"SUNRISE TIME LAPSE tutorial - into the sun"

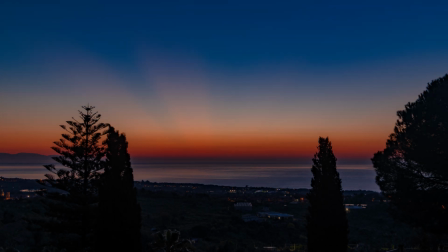473s
Let's see the result. the first part is very well exposed and the first colors of Aurora are really nice with a bit of a blue cast
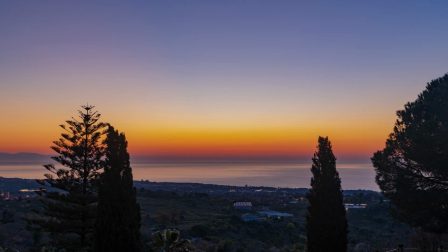482s
in the shadows which is to be expected and can be corrected by adjusting the white balance but after midway through we start to lose detail in the
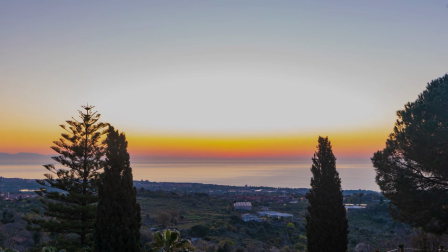490s
sky well before the Sun appears a bit further on the sky is totally blown out
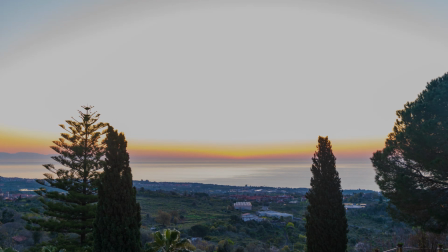496s
and a couple of seconds later the same happens to the sea we
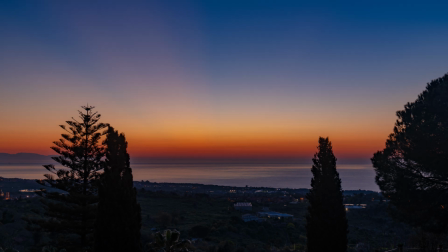502s
also notice that the color of the sky goes from blue to gray vertically from bottom to top this is very bad and is in part
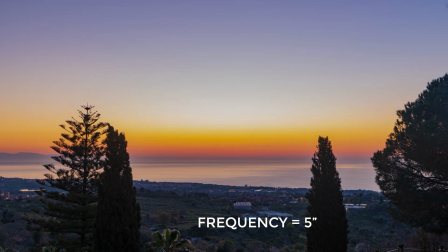510s
due to the frequency of shots the luminosity changes too fast and
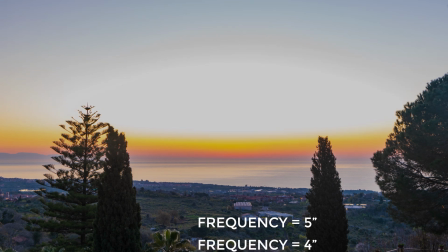515s
i will then set the frequency to four shots per second for the next try
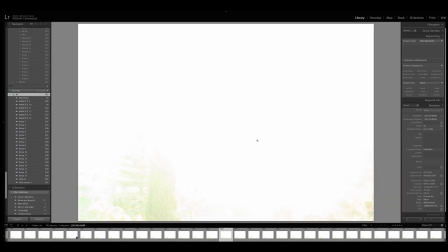524s
if we look to a shot further on with a full sign in the sky it is of course a total disaster but if
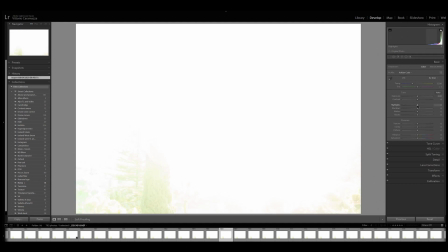531s
we open it in lightroom we can more or less estimate how much we need to compensate In my opinion,
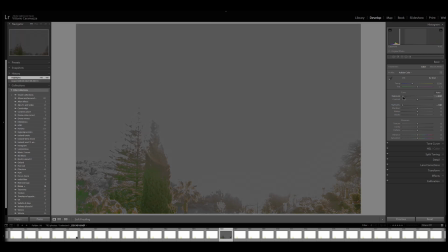538s
we are at least 5 stops overexposed, maybe 6.
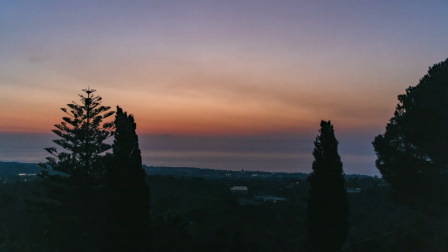543s
I also did another time lapse, obviously the day after, to test the frequency of one shot every 3 seconds,
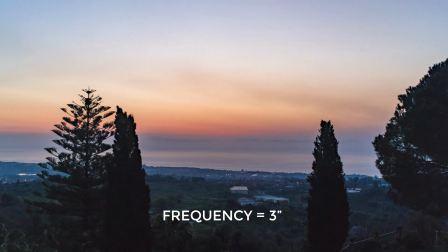550s
but as you can see, the end result is too slow, we cannot fit the entire process in 30 seconds of footage.
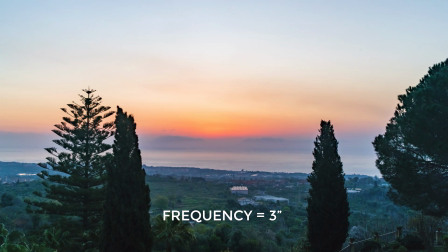557s
So regarding frequency of shots, we will stick with one photo every 4 seconds.
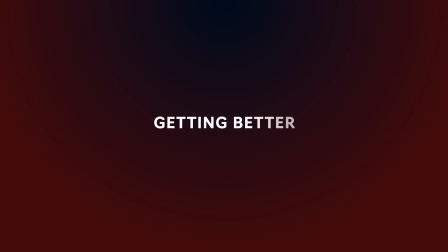Next day, enter the magic ND filter. I'm going to use an ND500 which reduced the luminosity by 9 stops. My favorite choice for timelapses is either 200 or 500. I decided to reduce the exposure by 6 stops, compared to our first test. Since the filters reduced it by 9, I have to actually increase exposure settings by 3 stops so I maintain shutter speed to 1 second I increase ASO to 100 and aperture to 5.6
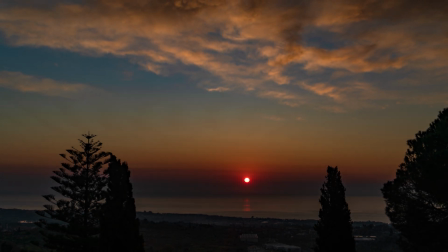605s
that morning the weather condition were excellent almost perfect I really like the cloud up in the sky while the Sun is completely out
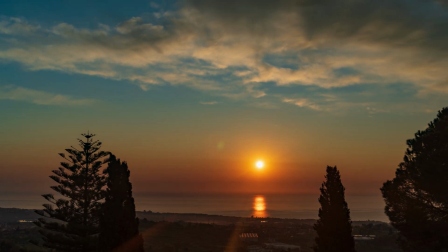613s
ideally I would prefer to have a couple of small clouds shading partially the Sun I like the result the The colors are really nice,
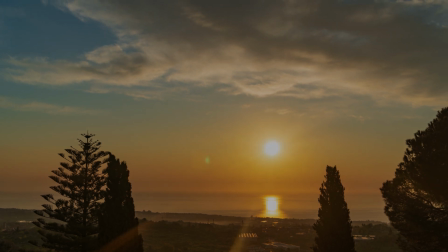622s
with just a hint of a green cast that we can easily fix in post-production. I will show you how in my upcoming video about post-processing.
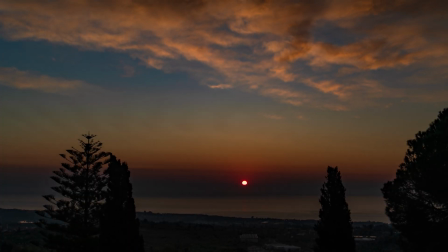632s
There is the tiniest shift of colors after 8 seconds, but we can fix that too.
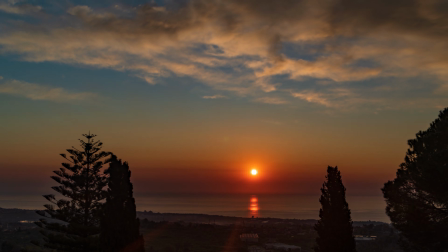637s
There is also sun flare, quite obvious when the sun is in the picture. Some people like it, others don't.
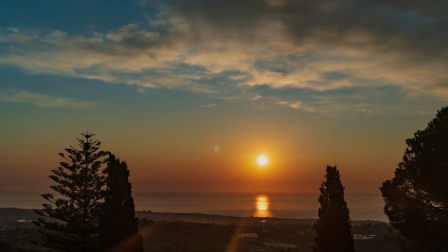644s
I sort of like the small long one to the left, but not really the round one in the middle.
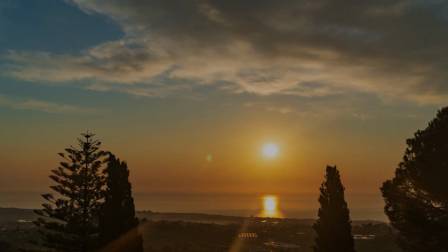650s
I will try to move the tripod down and tilt the camera up a bit to modify the angle. It might reduce the flare. One thing we can improve on is the shape of the sun. If we set a smaller aperture, we should get more of a star-like shape. I know, the sun is a star, but you know what I mean. So, for the next day, I set the aperture at f16. I generally don't go this far, as with most lenses, we lose some sharpness. but in this case it might be worth in order to improve the shape of the sun by modifying aperture from 5.6 to 16 I am reducing 3 stops of light I can compensate by reducing shutter speed from 1 second to 2 seconds and by rising ISO from 100 to 400
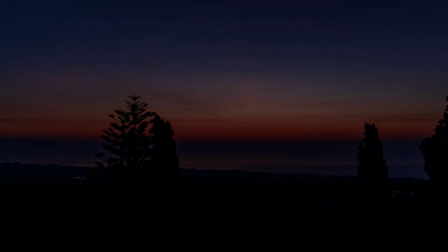698s
the conditions are not exactly what I was hoping for as there are no clouds at all but the result is not
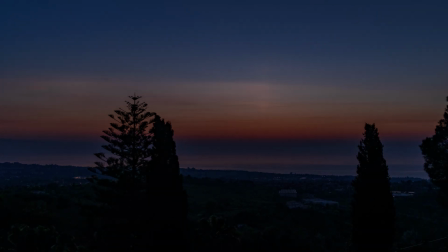705s
too bad The shape of the sun is my opinion much nicer and we can see the rays much better now, thanks to the smaller aperture.